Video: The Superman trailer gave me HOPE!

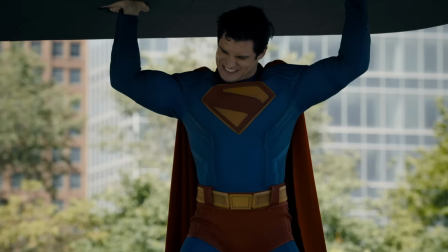(0:00)
Superman. I can't stop thinking about Superman. The only thing that's been going through my head the last 24 hours is Superman, Superman, Superman.
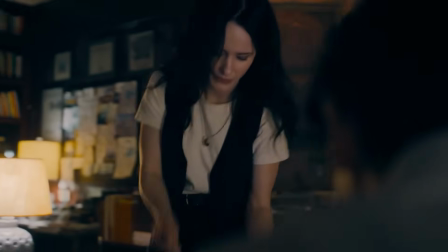(0:08)
I haven't had a movie trailer make me feel this way in so long. This is all I could have ever wanted and more.
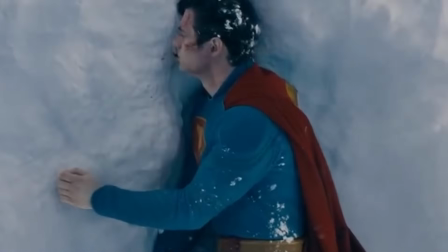(0:14)
If I thought that teaser was good last year, then oh my God, this shattered even my highest expectations for the film. Thank you, James Gunn, for finally bringing us a hopeful Superman back on the big screen after all these years.
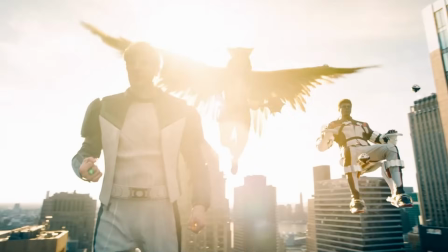(0:27)
And the fact that we're going to be seeing him in a fully developed DC universe with his entire supporting cast finally here,
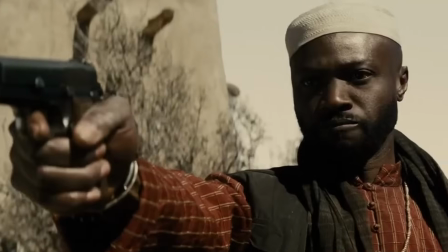(0:33)
not being shot in the head in a war zone, is the greatest thing ever to me.
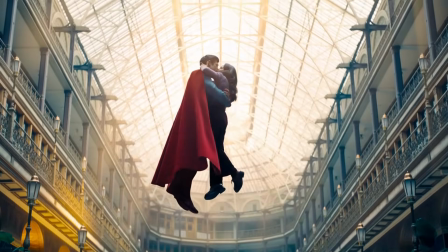(0:37)
I could seriously cry right now. I have waited my entire life for this moment.
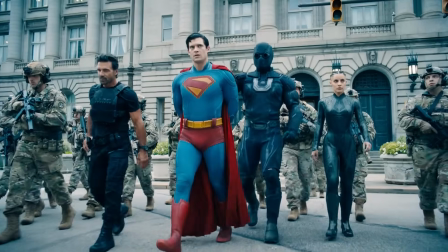(0:41)
I love Superman as a character so much, and I am so beyond happy to finally see him being done correctly like this.
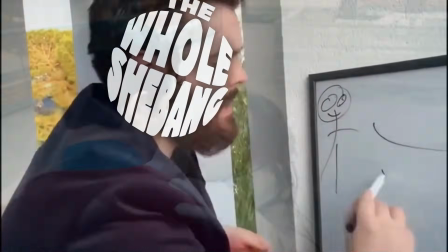(0:48)
I don't even know where to start talking about this trailer because my mind is just racing with thoughts.
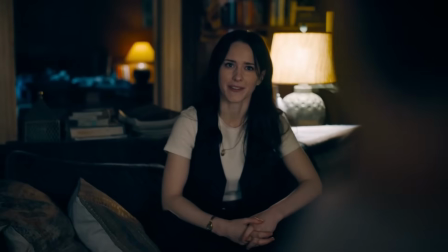(0:52)
There's so much I want to discuss about how this is the perfect Superman characterization that I have longed for,
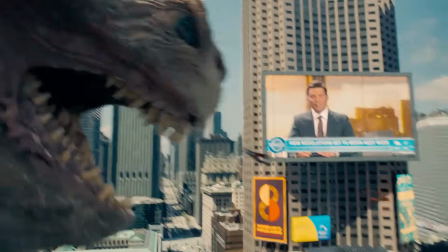(0:58)
or all these interesting elements they're adding in from the expanded universe, or the way the movie is shot.
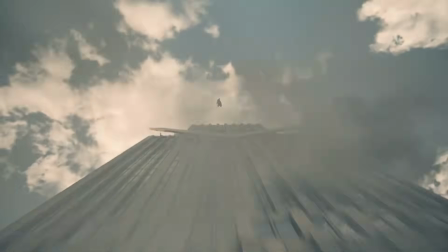(1:02)
It's all just so perfectly done for me specifically, it feels like.
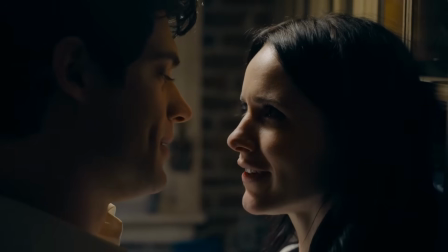(1:06)
Alright, if I want to lock in on something, I think my favorite thing about this trailer is the way it's contextualized through Clark and Lois's interview.
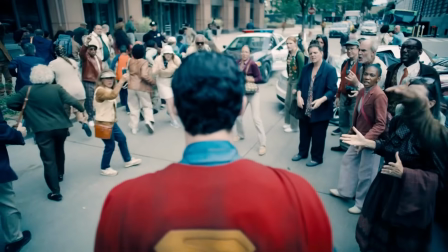(1:13)
I think that's a really fun framing device for the trailer, as we get to see them have this argument over whether Superman is doing the right thing or not, and how to go about doing that,
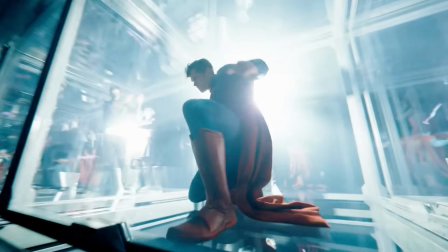(1:21)
interspliced with all these clips of his actions and how the world is reacting to him. It really goes a long way as painting Superman as the main character of this universe, which is exactly what you want to do.
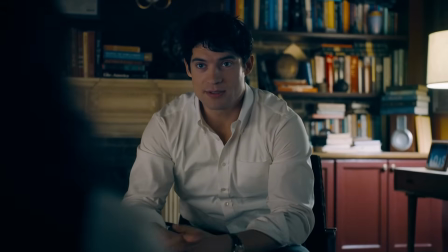(1:30)
But more importantly, it puts Lois and Clark's relationship front and center, which is something that I think you need to do if you want to do his character correctly.
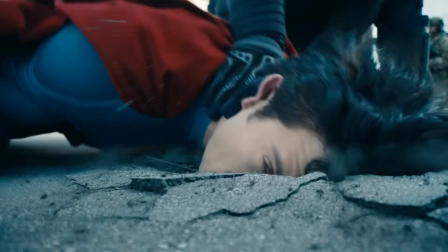(1:38)
And James Gunn seems to have a great understanding of that, as he's making sure that we see just how great David and Rachel are together,
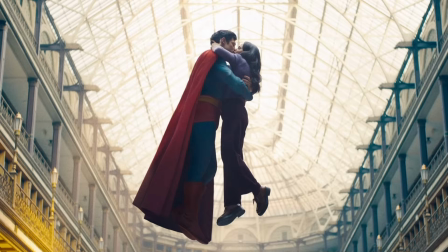(1:44)
because my God, their chemistry is undeniable.
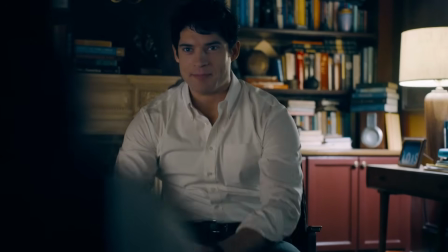(1:47)
It's such a small thing, but hearing David lean forward and say Miss Lane like that gave me enough adrenaline to run a full sprint marathon.
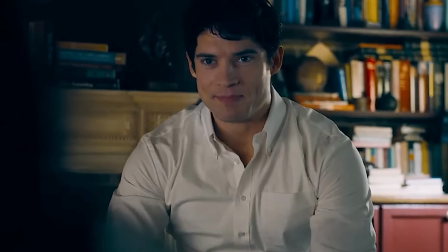(1:55)
From the expression on his face to the way he delivers the line, there's so much flirtatious energy in there that you just can't fake.
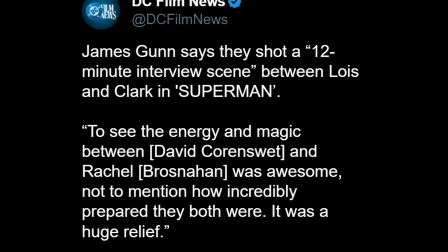(2:02)
I know Gunn teased a while ago that Superman is going to have a 12-minute long interview segment between Clark and Lois,
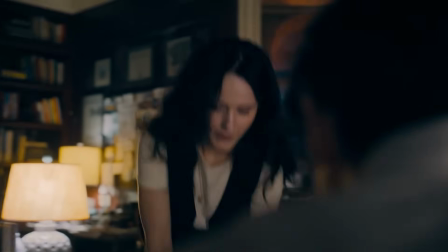(2:08)
and I think that's what we're seeing here, which I think is the best possible way to start the movie and just give us a greater understanding of who these two characters are,
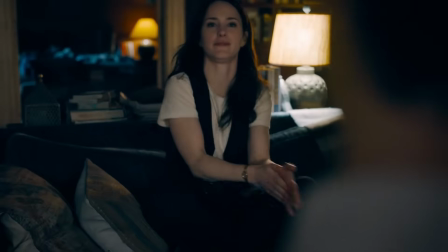(2:15)
why they love each other, and how they operate in this larger setting of the DC universe.
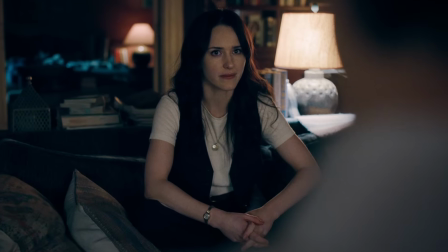(2:19)
I especially love that Lois is being a real hard-ass to Clark in the interview and isn't taking it easy on him.
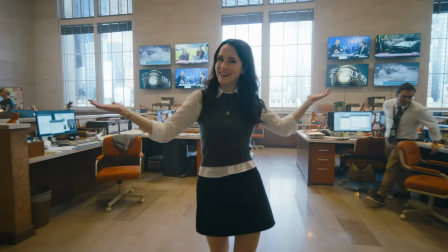(2:24)
She's the best journalist at the planet for a reason. She will ask those hard-hitting questions and get the answers she wants to hear.
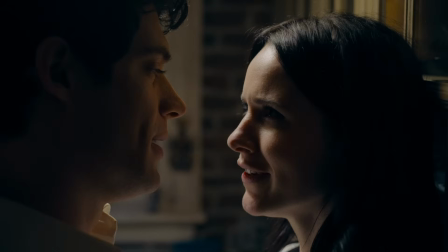(2:30)
Even if the person she's interviewing is her boyfriend, she's gonna do her job and ask the questions that people want to hear the answers to.
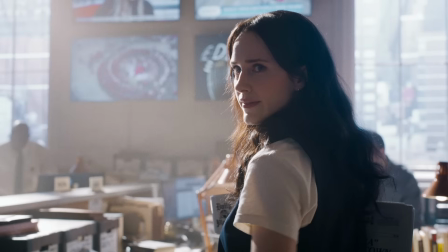(2:36)
She has a great sense of journalistic integrity, and as someone who studied journalism in college, I very much so appreciate that.
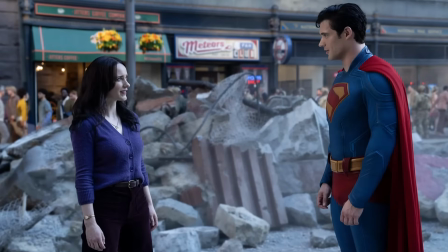(2:42)
But I also really like seeing the realistic point of view Lois comes from,
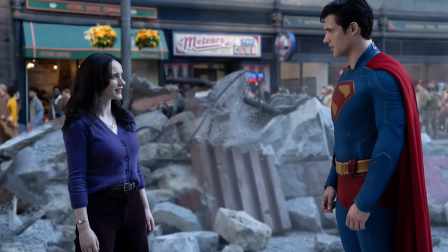(2:45)
as it balances out Clark's hopefulness in a really interesting way that further solidifies their dynamic and what makes them work as characters.
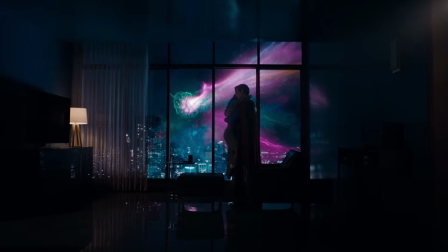(2:52)
While I absolutely adore a hopeful Superman, he needs to have a Lois Lane by his side to ground him in reality.
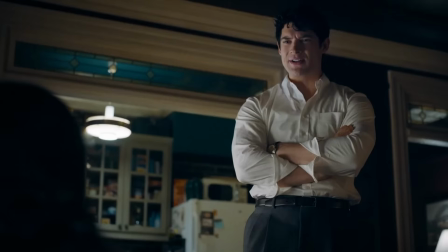(2:58)
Clark's wholesome ideas for helping out the world can have drastic ramifications, and Lois is there to remind him of that and help keep him based in reality.
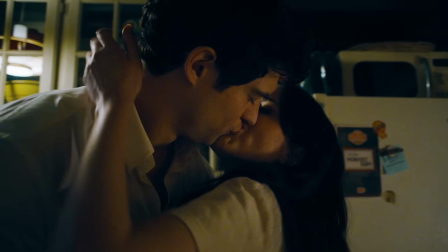(3:06)
He's the dreamer of the two, while she's the realist, and I really like that this movie is going to be asking questions about Superman's hopeful ideals and challenging them.
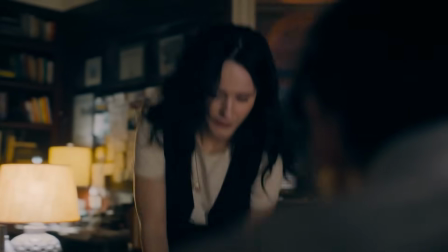(3:14)
Doing that through an interview with his own significant other, no less,
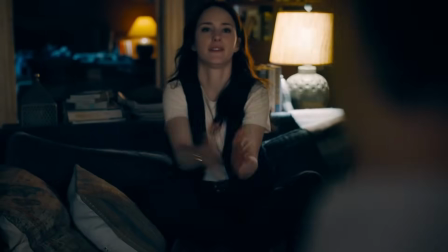(3:17)
goes a long way in showing just how confident in these beliefs Superman is, which is, I think, a very fundamental part of his character.
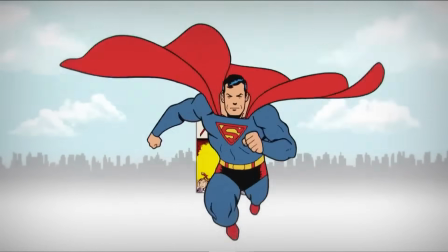(3:24)
For some reason, people seem to think that Superman is too naive to work in 2025, despite his character being practically timeless.
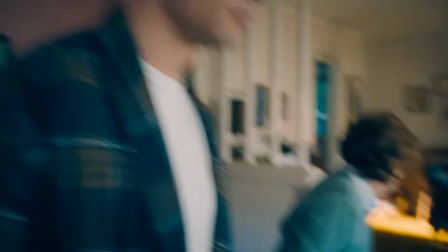(3:31)
So I think that this movie challenging those beliefs and showing why they persist, and how Superman is an enduring icon,
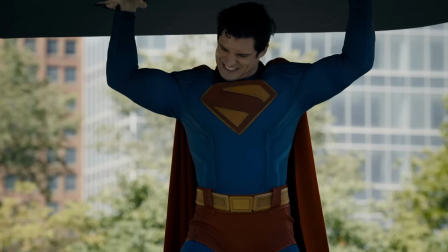(3:37)
by literally showing his hope persevere through it all, no matter how many different ramifications there are,
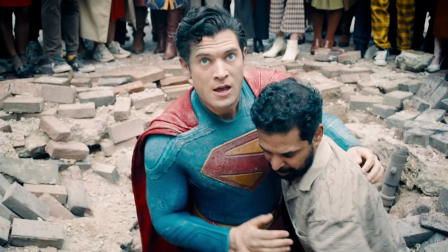(3:41)
he continues to do the right thing, is the most inspirational messaging possible, and exactly the kind of storytelling I want to see in my Superman movies.
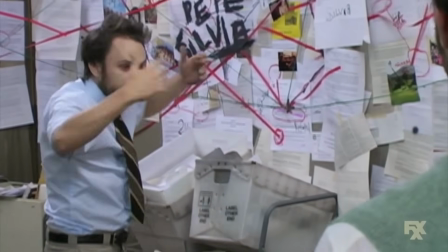(3:49)
And not to take a hard pivot into theorizing,
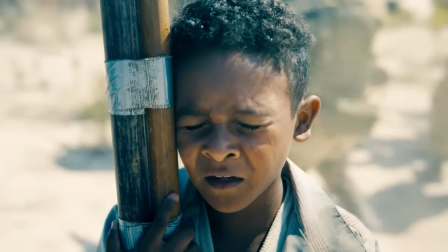(3:51)
but I do think it could be very interesting if we see the ramifications his involvement in other countries has, where he goes to stop this war in Boravia,
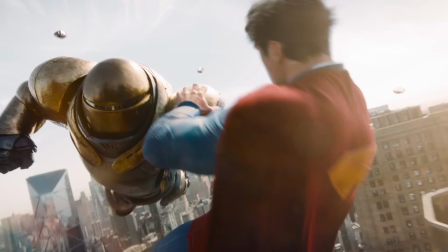(3:58)
and his involvement inspires the new villain they're introducing in this film, the Hammer of Boravia.
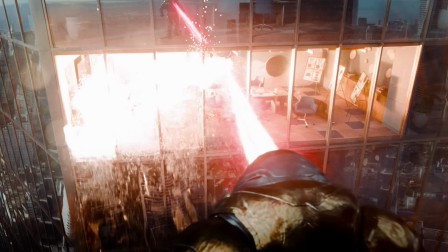(4:02)
And I wonder if he's going there and inadvertently creating this new monster who then comes back to Metropolis to try and kill him.